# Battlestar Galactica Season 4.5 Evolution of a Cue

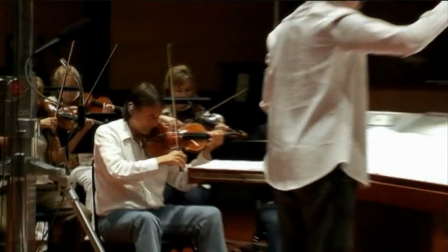One of the other things I count on my music team for is to serve as an extra set of ears in the booth.
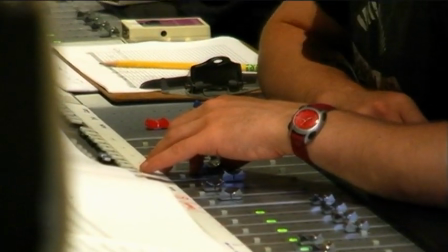When I'm out there conducting, it can be hard to hear every out-of-tune note, every little mistake, so I really count on my guys to catch these little things that might get by me.
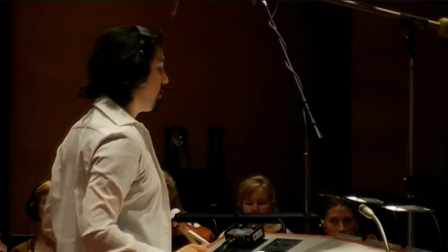Lovely, let's take a 10.
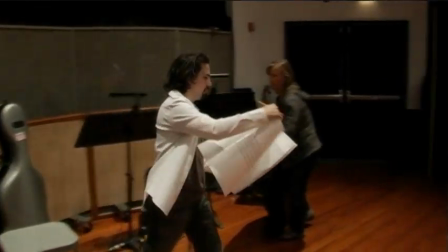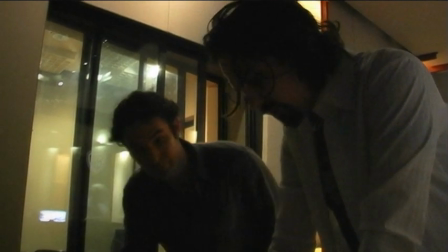But do you think they're playing this too strong, like it gets too funky almost? Yeah, you want to... I mean, maybe they play it legato, like da da da da da da da da.
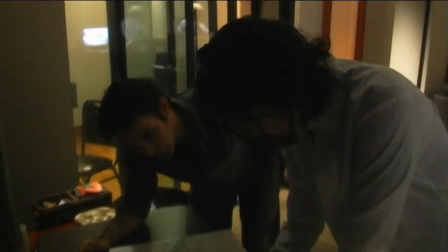Or just not bounce off this note so much. Like, maybe it's their game. Don't bounce off of the second eighth notes.
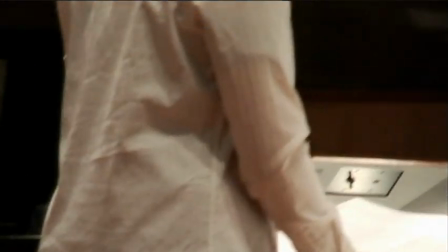Yeah. And that might help. 10 for 12. Here we go.
One of the most important soloists on the series is Chris Bleth. He plays basically every woodwind instrument you can imagine. But the most important, I think, is the duduk, which he plays on every episode of the series. I'm Steve Kaplan. I'm Bear's engineer and co-producer, and we're recording Chris Bleth, the duduk and multi-instrumentalist.
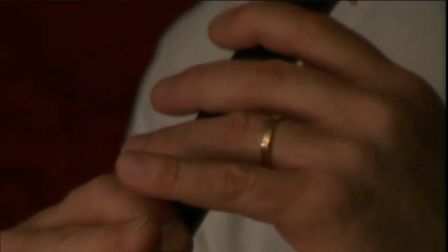Duduk is an Armenian instrument. It's a diatonic instrument, so it takes a lot of work to get it to fit in with the A440, the way we work with samples and with live players in Hollywood here, where everything's got to be in tune and stuff. So it's a lot of work to make it do this for Bear. And he definitely pushes it.
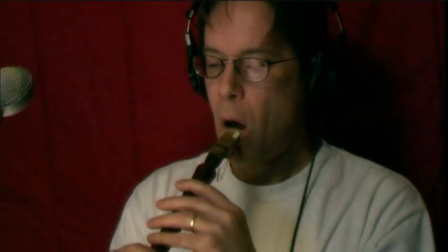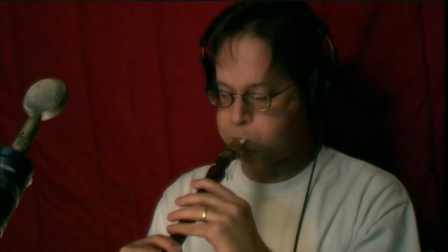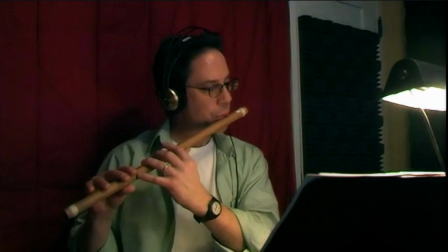The Bansuri it's a transverse, very basic six-hole flute with no keys. I've basically written for every instrument that Chris Bleth owns, and the same can definitely be said for M.B.
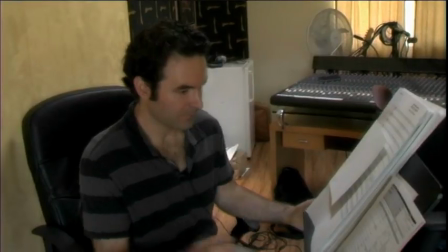Gordy, the percussionist on the series. We have here the three most important elements of any recording session.
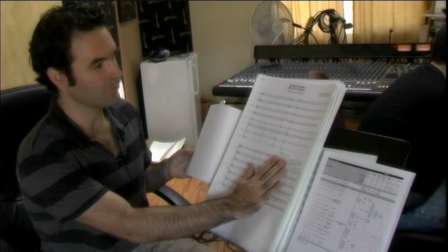One, the scores. This is all the music that we're going to be recording. Two is the master chart,
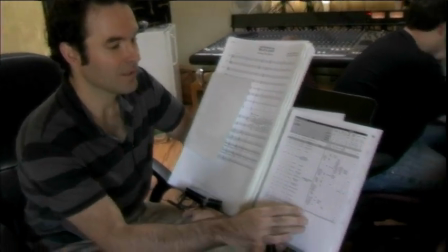which is basically the Bible of everything we're going to be recording. And we use a very special method to make sure we get everything recorded,
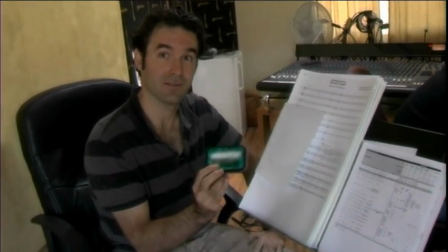which is check it off with a pencil. And the third thing is mints, so that everyone in this vicinity has fresh breath at all times.
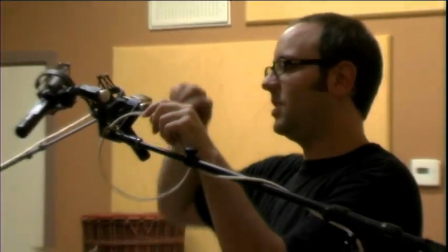So the way we actually record a lot of this stuff is a little bit unorthodox.
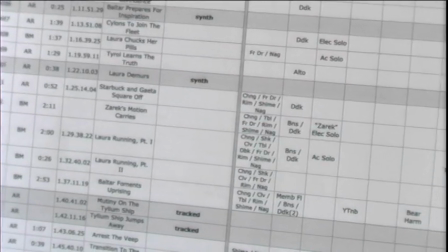Instead of going through each cue and doing all of the percussion instruments for each cue, we actually will record all of the same instrument and straight down the list.
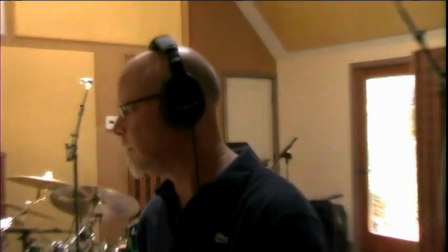So MBL in there, be in there hitting taiko drums, next cue, taiko drums, then we'll actually reset up and he'll start doing rims, the clack, clack, clack part.
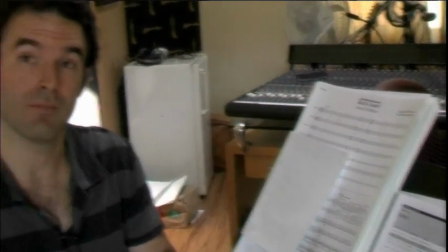That way we're actually able to spend less time on mic setups and a lot more time on just dealing with the music and making it sound good. MB lays down a huge arsenal of percussion instruments, but none is as important to the soul of Battlestar Galactica as the taiko drum.
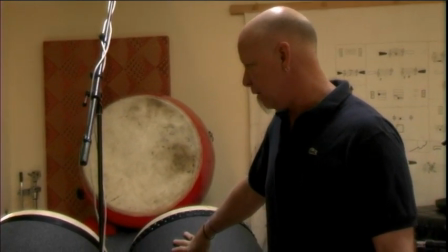Taiko drums have been around the world for thousands of years.
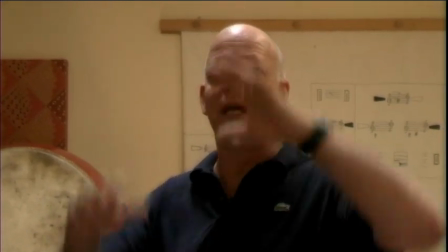And if you go to Japan, you go to some of these temples, you'll see these huge taiko drums made out of one tree trunk.
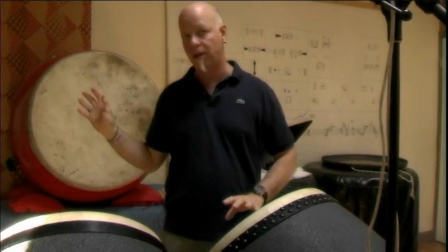These are the nagados, the bigger ones.
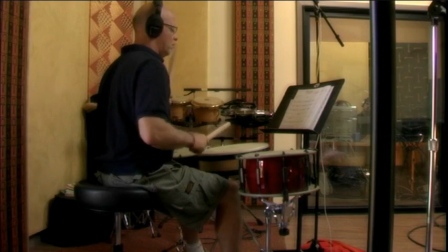There's shimes, there's hiradaikos, so there's a vast array of sizes of drums, and they each have a different name, so.
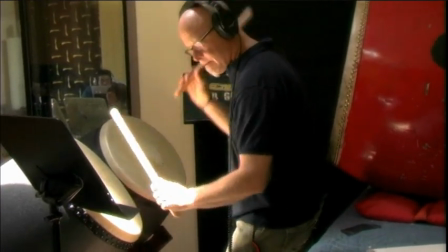It really feels like a percussion orchestra because he lays down drums in every register.
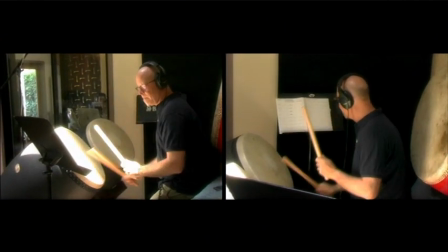And so it fills out the whole texture. There's drums at every level, and it creates a very, very full percussion sound.
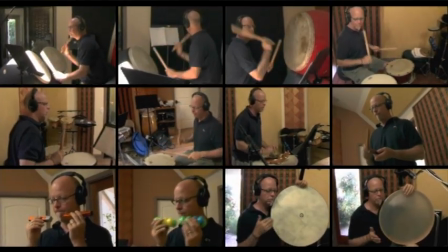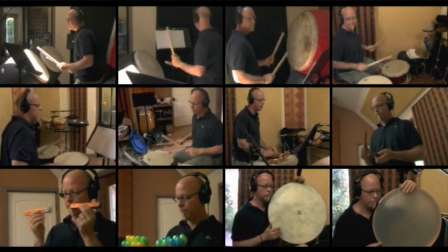Another really important musician to the Battlestar Galactica sound is Paul Cartwright. Anytime you hear the Roslin and Adama theme, it's usually him playing it on the acoustic fiddle. So he's in this cue, playing the melody, tucked behind the orchestral strings. That was one of the first recurring themes that Bear had me play acoustic violin on, and it's come up a number of times since then.
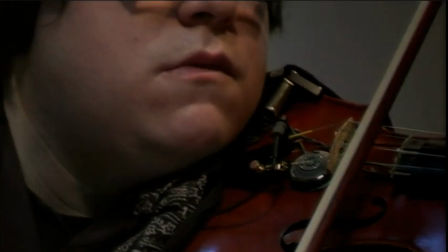It's one of my favorites in the show.